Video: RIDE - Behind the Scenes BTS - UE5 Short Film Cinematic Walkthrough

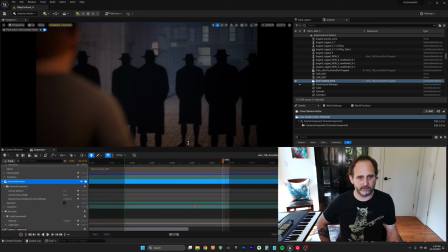1122s
here and kind of go a little bit further and then you
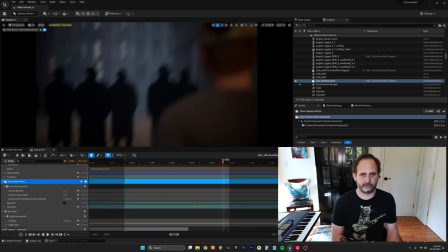1129s
know pilot it over here and then so we've
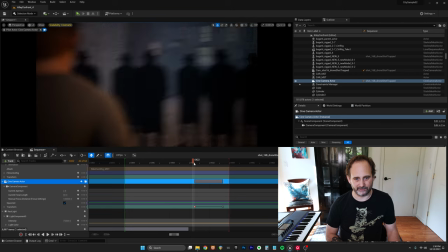1134s
got you know instantly we've got a shot that kind of emulates that if you want it longer you can stretch
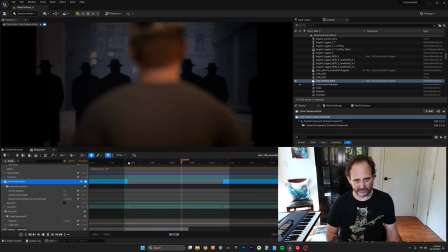1139s
it out so i've got this shot like done you know how long is that like 28 seconds so this is why i really love working in this software it just was something that I could get my ideas out very fast once the characters were made once the scene was set up I could just just go and then I would just duplicate each of the shots
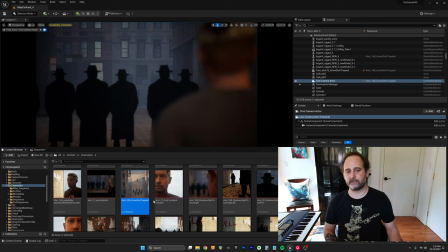1162s
so like say I'm in this shot this is 16 I would duplicate this shot and then pilot the camera around the other side and animation I would add those things in the sequencer and kind of progress from there it's just such a way that you can rapidly and convey a story and as
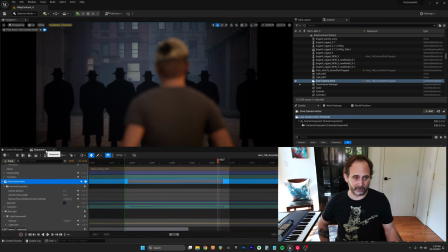1178s
a filmmaker there's nothing like this like this is just absolutely incredible that it's you know it's easy to come by the assets are available
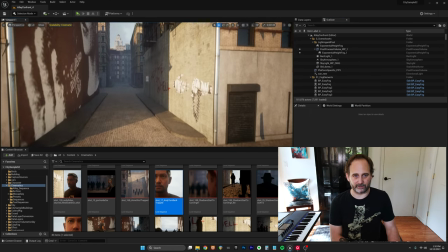1187s
you can kind of kit bash them together and make something really fantastic very quickly that's pretty much the environment that's that's as far as i had to go with
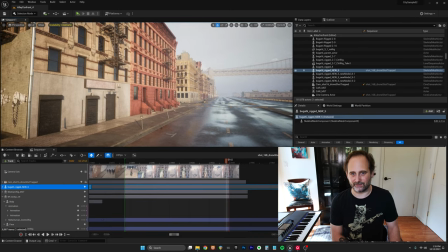1195s
it to to get something amazing being able to create something that even just a stand-in for san francisco is really fun to
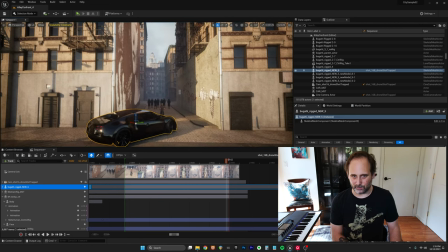1202s
be able to make an environment that felt like i was standing there on Embarcadero and to be able to,
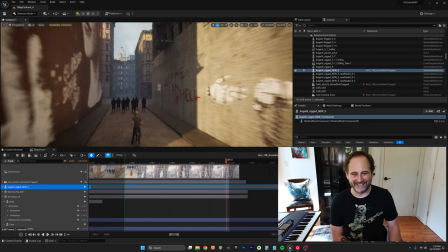1208s
you know, shut down the street for four months and come up with this, you know, make sure that it came out right.
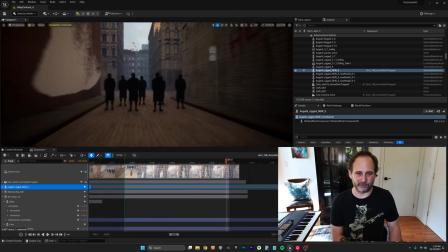1214s
Didn't have to direct anybody, you know, and didn't have to direct any actors. Not to say that's a bad thing. I love working with people, but take the vision and refine it, drop it into this real time environment that I didn't know anything about. Obviously, I'm pretty skilled with 3D software, having used it for so many years professionally, but I was definitely like, I'm going to give this a shot.
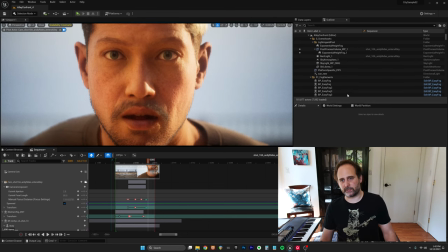1233s
And it did not disappoint. If you haven't used Unreal Engine 5 or Unreal Engine at all, you'll definitely realize very quickly that there's multiple ways to light a scene. More importantly, get the look and feel of the film that you want to in real time.
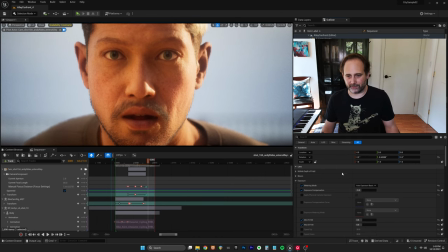1248s
Things that I tweaked that made me really happy that I had the option to do so. Getting an accurate depth of field based on your camera lens, your aperture, your focus distance. I mean, you could just change the focus distance on the fly. they've got this handy dandy little plane here um your focus plane where you can kind of change
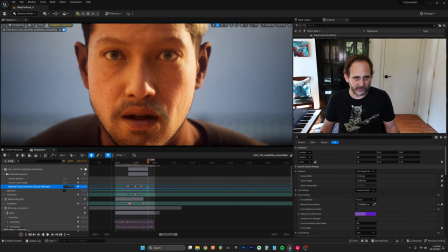1267s
the uh the distance and see where especially with a really shallow depth of field where you can get a really accurate focus so it's
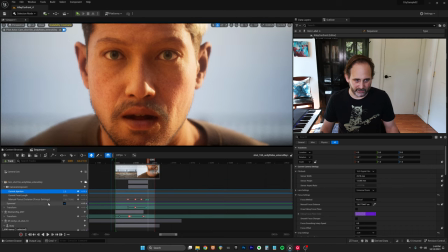1275s
really just right in the middle of his face the cinematic camera and unreal is really fun to use it's just um you know just being able to pile it around very easily and frame things up and animate it and then also all the cinematic controls all the film back you You can pick
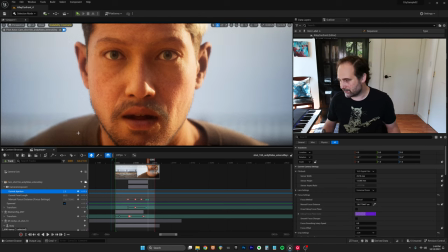1291s
your lens, you can choose zoom or a prime lens, very robust set of tools for you as a filmmaker. Another thing is the post process volume. That is something that I did not know existed coming into Unreal and I was very happy to see, you know, I was like, oh, why do you need something separate from the camera to define what it looks like? You know, you should be able to light it, use your camera, but you just really have to get into the mode of understanding what it is. It's this whole other stylistic element that is separate from the camera, which actually is more flexible and with animatable attributes, things like that.
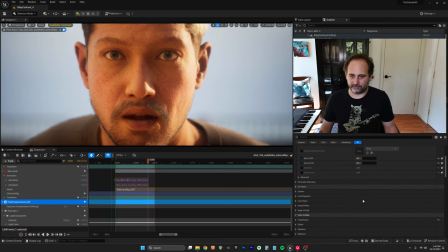1325s
You've got Bloom, Lens Bloom, which is kind of like filter. Exposure changes pretty easily. Chromatic aberration, grain. This is where it's all done. So I was able to get some really cool looking stuff.
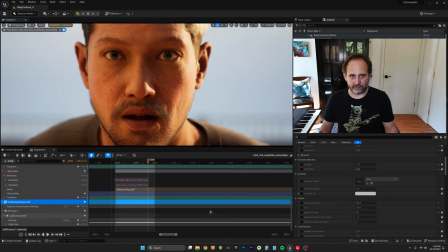1338s
So if I turn off the post-process volume right now, you can kind of see what it does. So now I've got a harsher shadow here. It's much more detailed, but it looks less filmic. So I wanted to use the PPV to get me a little more of that film kind of look. I did do some color correction or final grading at the end in Premiere when I worked on this, but I just wanted to show you what this actually did.